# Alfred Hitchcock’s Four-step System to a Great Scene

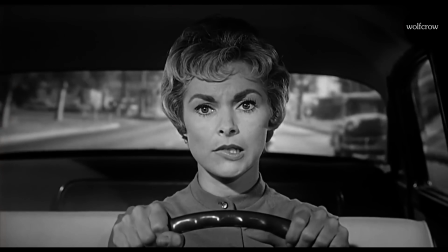Alfred Hitchcock's most nail-biting scenes had a formula to them. Let me show you.
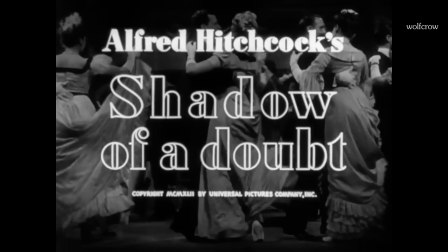We're going to look at the most suspenseful scenes from 5 of his great movies, so there are massive spoilers ahead.
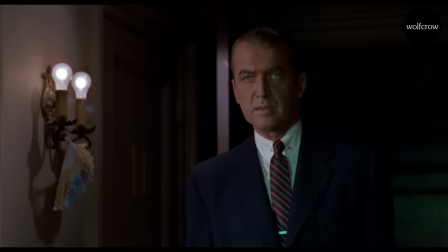Just in case you were born yesterday and nobody slipped you the memo, Alfred Hitchcock is the master of suspense.
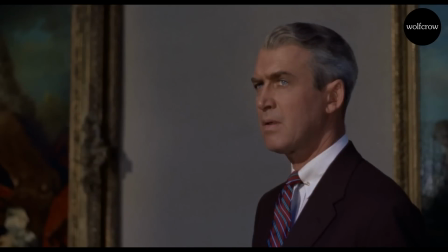I'm not sure he was even aware he used a formula, but don't let that fool you. He could direct a great movie in his sleep.
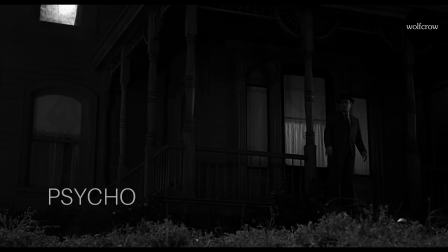He was that good. So what's the formula? The scene always, and I mean always, starts with some kind of dolly or tracking move.
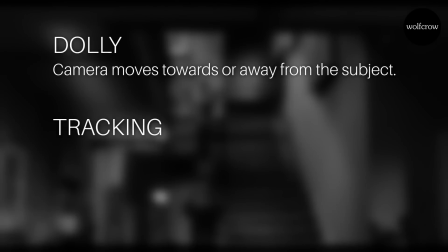A dolly move is when the camera moves towards or away from the subject, and a tracking move is when the camera moves to the right or left of the subject.
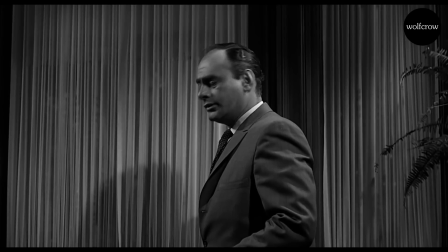Let's start with the second murder scene in Psycho. Arbogast enters the house.
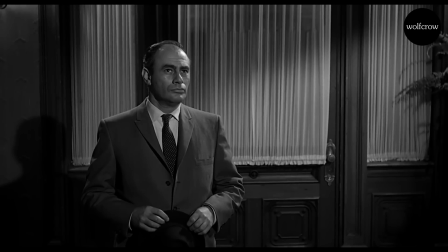We already know Mother is in the house and his life is in grave danger. From where is Mother going to come?
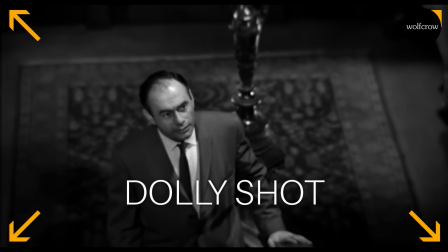When Arbogast walks upstairs, the camera starts to dolly back. This is the beginning of the most suspenseful part of the scene.
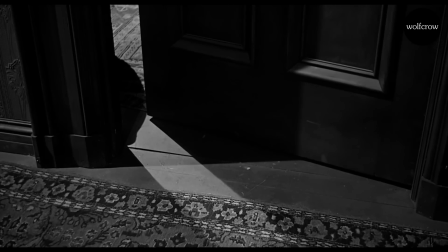It's like an arrow being drawn back in the bow. As Arbogast reaches the top, we cut to a top angle.
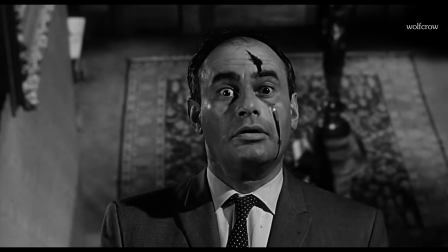When Mother attacks, there is no movement of the camera. The quick scene ends when Arbogast falls down the stairs and we dolly back down with him.
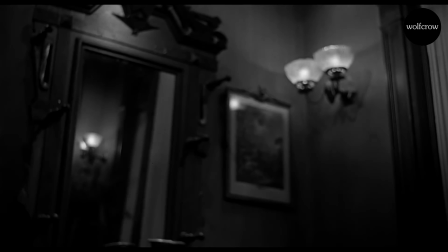He falls and Mother completes the job. Note, the shot changes here.
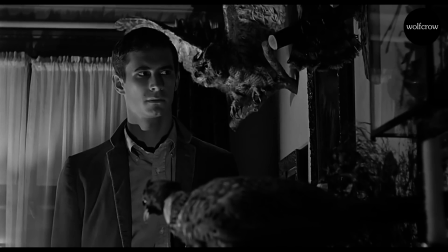I'll explain that later. The dolly or track in and out bookend to the murder is a formula that dominates Hitchcock's most suspenseful scenes.
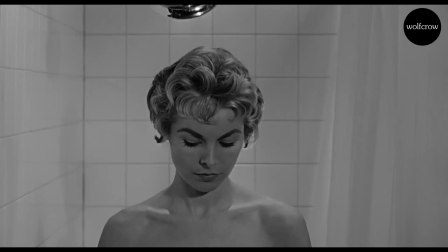The same thing happens in the shower scene. Marion enters the shower. We know Norman has been watching her.
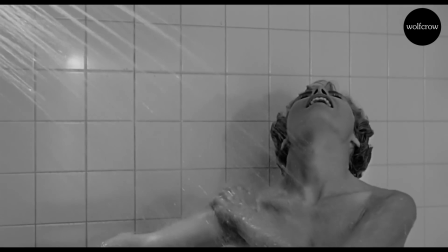You have to remember, audiences in those days weren't expecting a shocker of a scene and the leading lady to die at this moment.
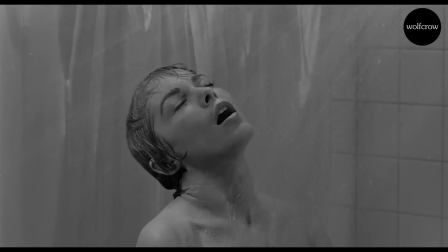So Hitchcock lulls us into a false calm for a few seconds.
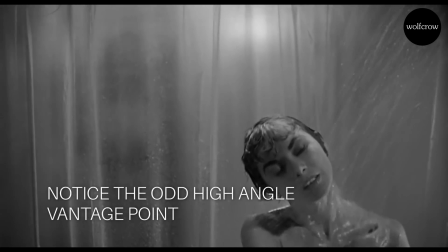Then changes to an unnatural angle where the door opens and we see the killer entering.
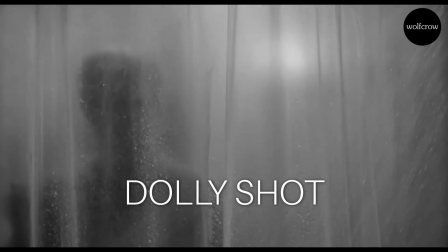The camera dollies in. When the murder happens, the camera hardly moves.
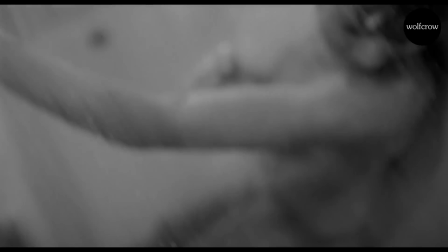There's lots of cuts but no deliberate camera movement for the sake of extending shots.
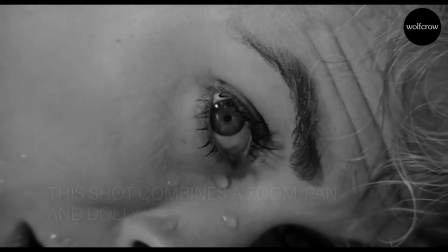After the murder, Marion dies and the dolly move continues and pans at the same time from her eye all the way outside.
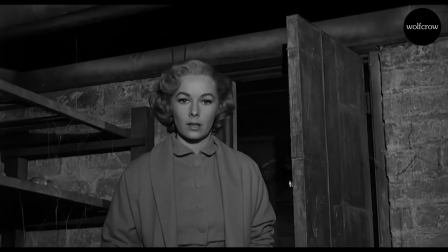The exact same formula. And if you're wondering if the third scene is the exception, no.
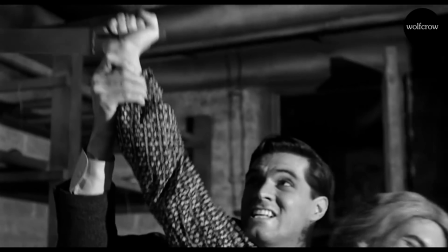We dolly in as she enters the basement and we dolly out when he's caught. The same formula 3 times in the same movie.
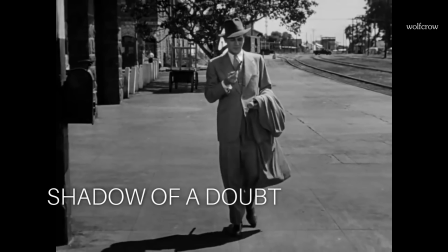Let's take one of Hitchcock's early masterpieces and one of his favorites. In Shadow of a Doubt, the last scene is an absolute shocker.
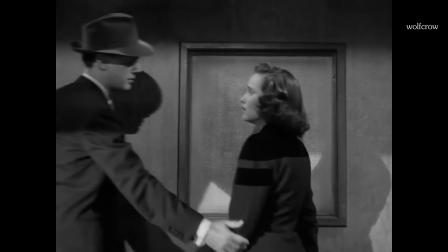Both Charlies are on the train and she needs to get off. He holds her back.
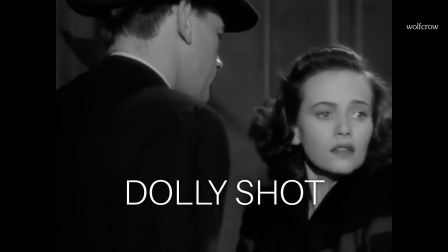We all know what a rotten character he is. The camera dollies with them to the door of the compartment.
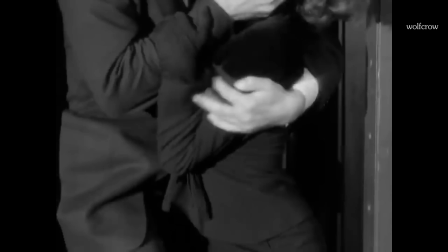The camera doesn't move much except for one tilt down to her leg. I'll explain that a little later.
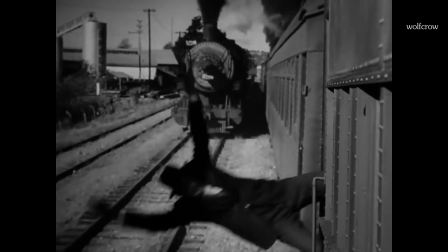They struggle, the bad guy slips and he dies. We leave the scene from outside the train in a dolly kind of movement.
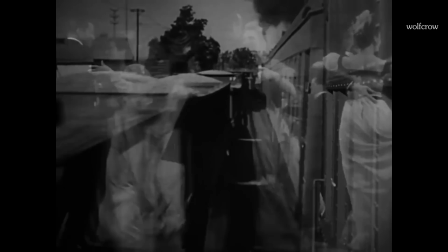The release shot is always at a different angle. Now what about Vertigo?
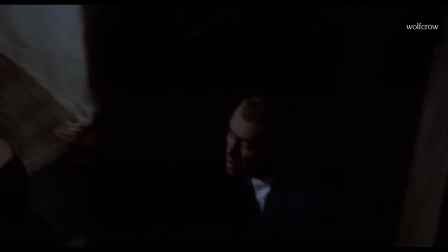The last scene is the most tense because we're all dying to know what Scotty's going to do to Judy.
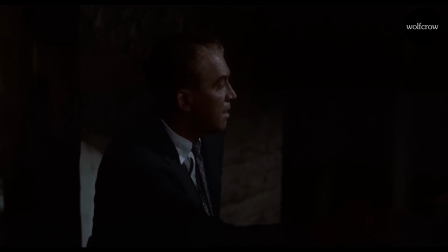They climb up the tower and the hyper-abused dolly zoom or vertigo zoom takes us to the top.
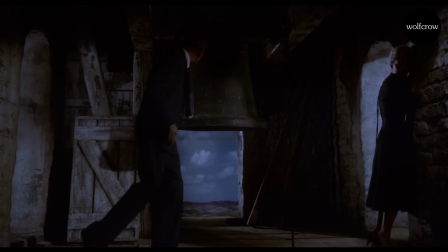They talk and there's lots of action, but the camera hardly moves. She falls to her death and we leave the kill zone from the other route.
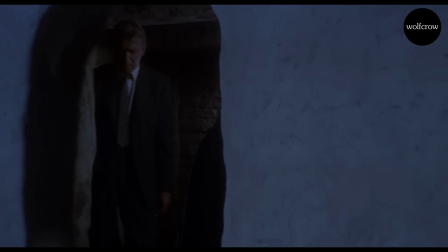It's almost like the train earlier, a release from the claustrophobia of the tower.
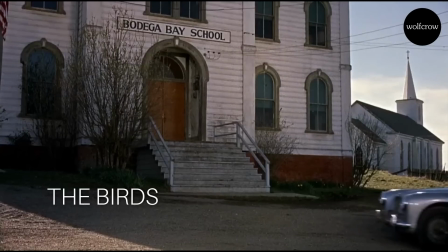How about one of the finest suspense sequences in film history, from The Birds?
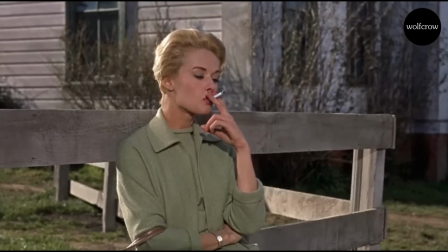Melanie walks to the bench outside the school. We have a few static shots until she discovers birds have assembled behind her, ready to attack.
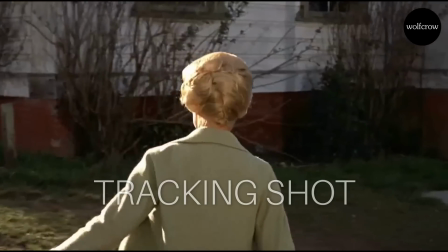The shot changes to signify the end. Then, as she leaves, we track back to the school.
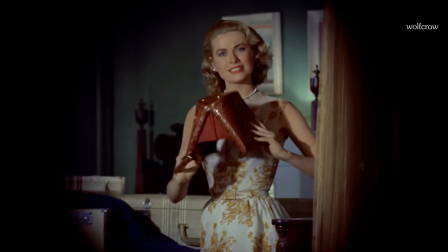In Rear Window, let's look at the scene when Lisa enters the murderer's apartment. This time, all we get is a pan from left to right.
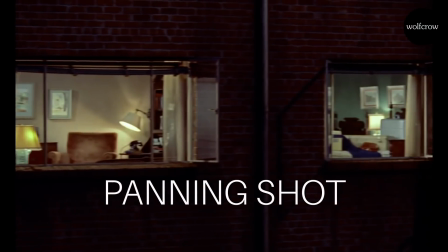It's still a movement. Jeff watches from afar, unable to do anything.
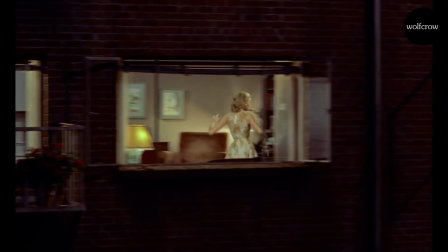All static shots, even when the murderer arrives. He enters the room and she runs into the bedroom to hide.
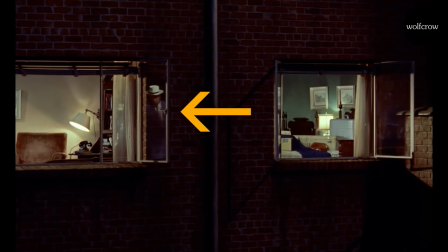In a beautiful touch, you can see him entering through his reflection in the window pane. When the police arrive, we move back to the door and the lights come on.
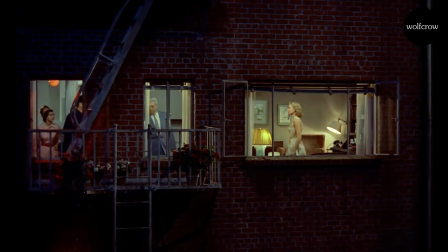The shot changes to a higher angle and wider to tell us the suspense is over.
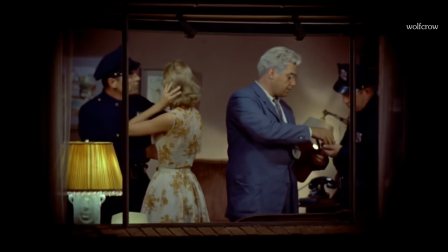For now.
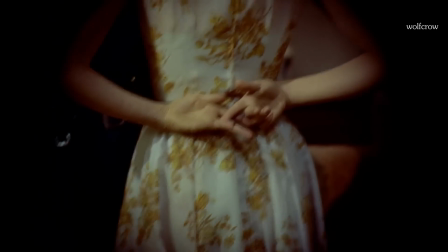This one is just a simple pan right and left, but it follows the exact same formula.
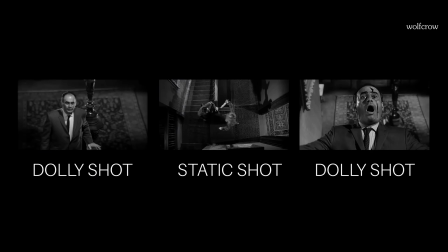There is movement at the beginning and end of the scene. And right when the action happens, the camera is typically static.
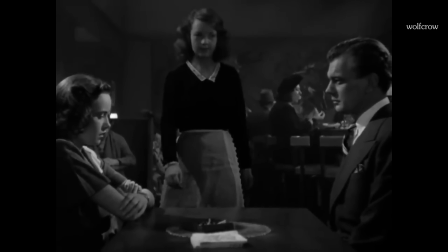There's always dramatic music during these scenes.
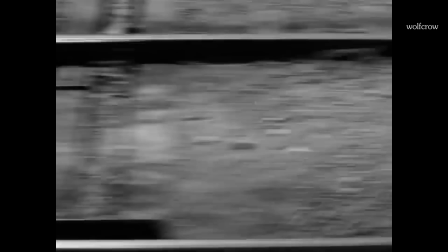In Shadow of Doubt, the tilt down to the leg is possible because the music builds up during the shot.
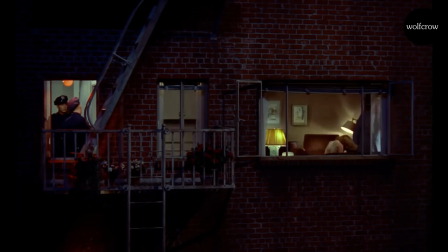In Rear Window, the music is subtle, so the shots can be extended longer and don't cut as fast.
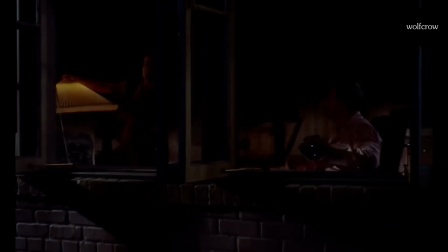When Hitchcock knows he's got our attention, he stretches the shot duration to build even more suspense.
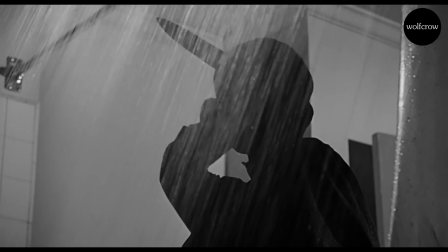In Psycho, the music during the shower scene is cinema history. In Vertigo, the music is literally wall to wall.
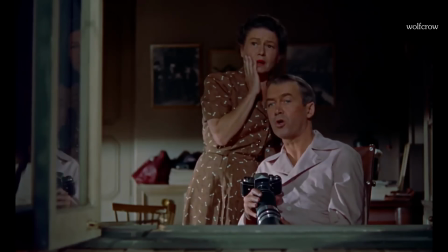Every cut tells us something new, otherwise it would have just been tedious. Study the shots in shadow of a doubt.
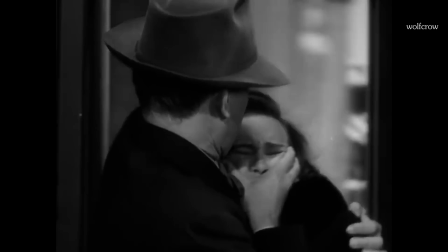Each one tells a story. Him pushing, she holding on to the door, then slipping, and him pushing her again.
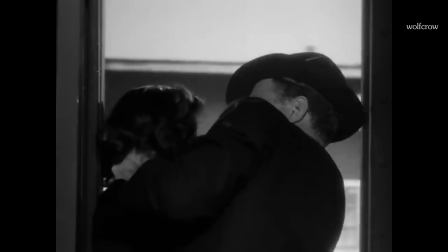Is she going to fall? No. She holds on to the other side, and he slips. No wasteful shots.
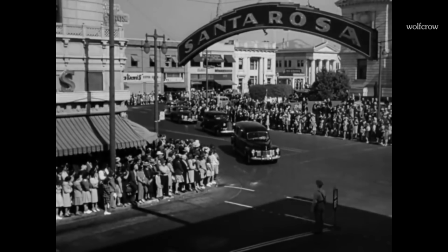No time to move the camera without ruining the montage. In The Birds, it's just kids singing a nursery rhyme.
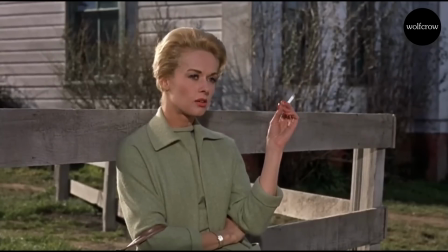She is impatient, waiting for the damn rhyme to finish.
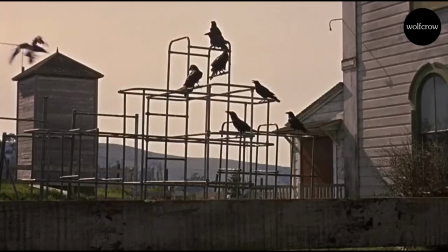The rhythmic nature of the rhyme lulls us in one direction, while Hitchcock repeats shots to draw out the scene.
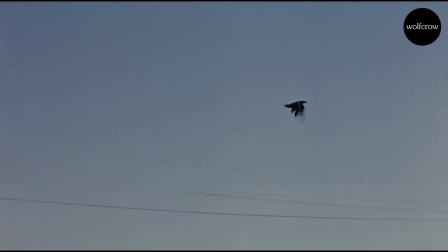He knows we're desperate to find out what's coming next. But he also knew when to just have one shot, like the second murder in Psycho.
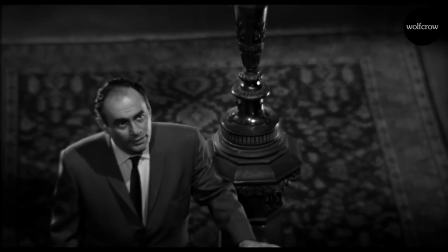He could play the audience like a violin. This was Hitchcock at his absolute best, a lifetime of mastery distilled into one scene.
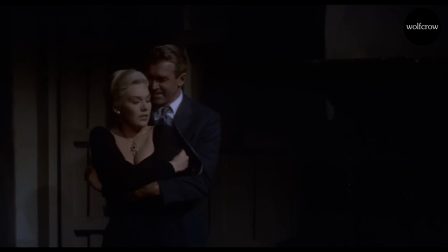The third part of the formula is classic Hollywood. These suspense scenes start with long shots, go into mid shots, then close-ups.
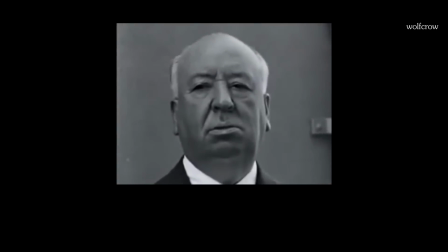When it's all over, we're back to long shots again. And finally, the last part of the formula is the Kuleshov effect.
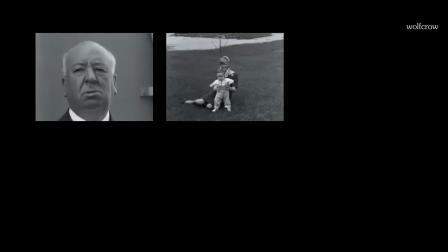The actor looks, he sees something, he reacts to that. He keeps watching.
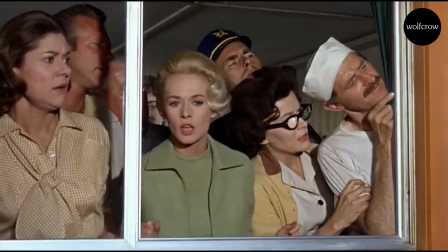And as the thing gets worse, his reaction gets more extreme. Looks and reactions glue everything together.
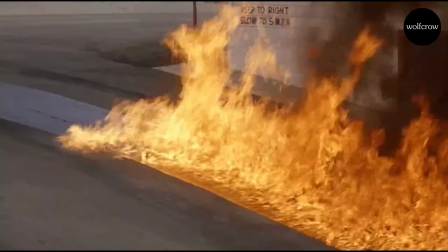And more importantly, it tells us how to feel. That's the Hitchcock formula in 4 parts.
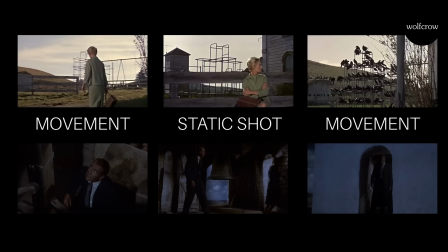1. You have a camera move before and after the moment of action. This could be a dolly or tracking move or just a pan or tilt.
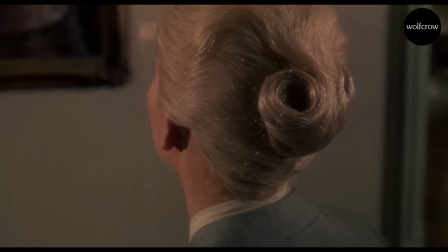2. Build up dramatic music during the scene. 3.
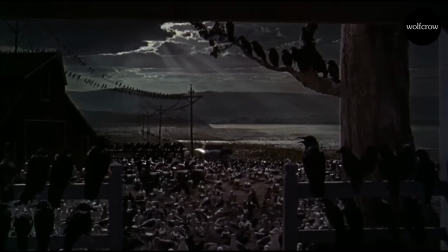Start with long shots, move into close-ups, and then release with long shots again from a different angle.
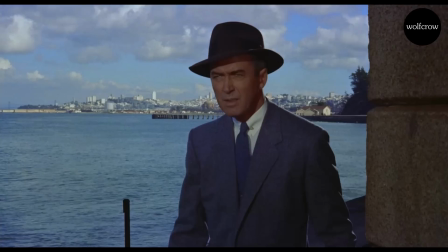And 4. Use the Kuleshov effect to bind the audience to the characters.
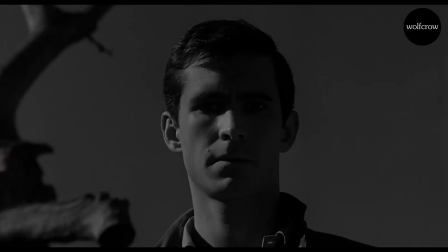Hitchcock used this formula relentlessly throughout his greatest films. The result is gut-wrenching, nail-biting suspense for the ages.
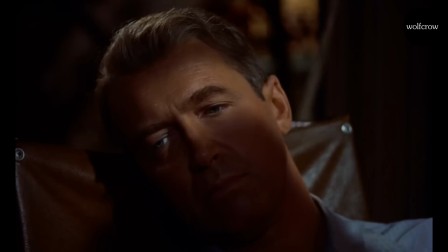If you're serious about your filmmaking, download our free blueprint to making a movie. The link's in the description.
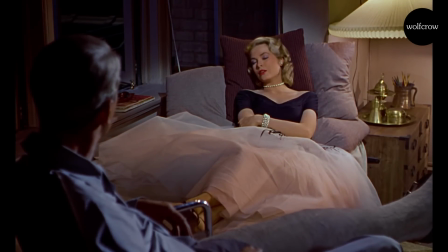I know you want to watch my next video and the suspense is killing you. Let me draw it out like Hitchcock.
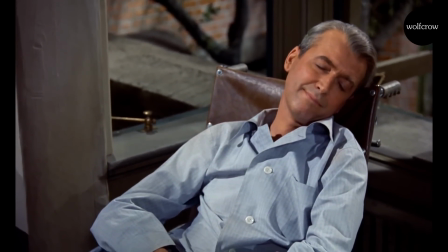Bye now.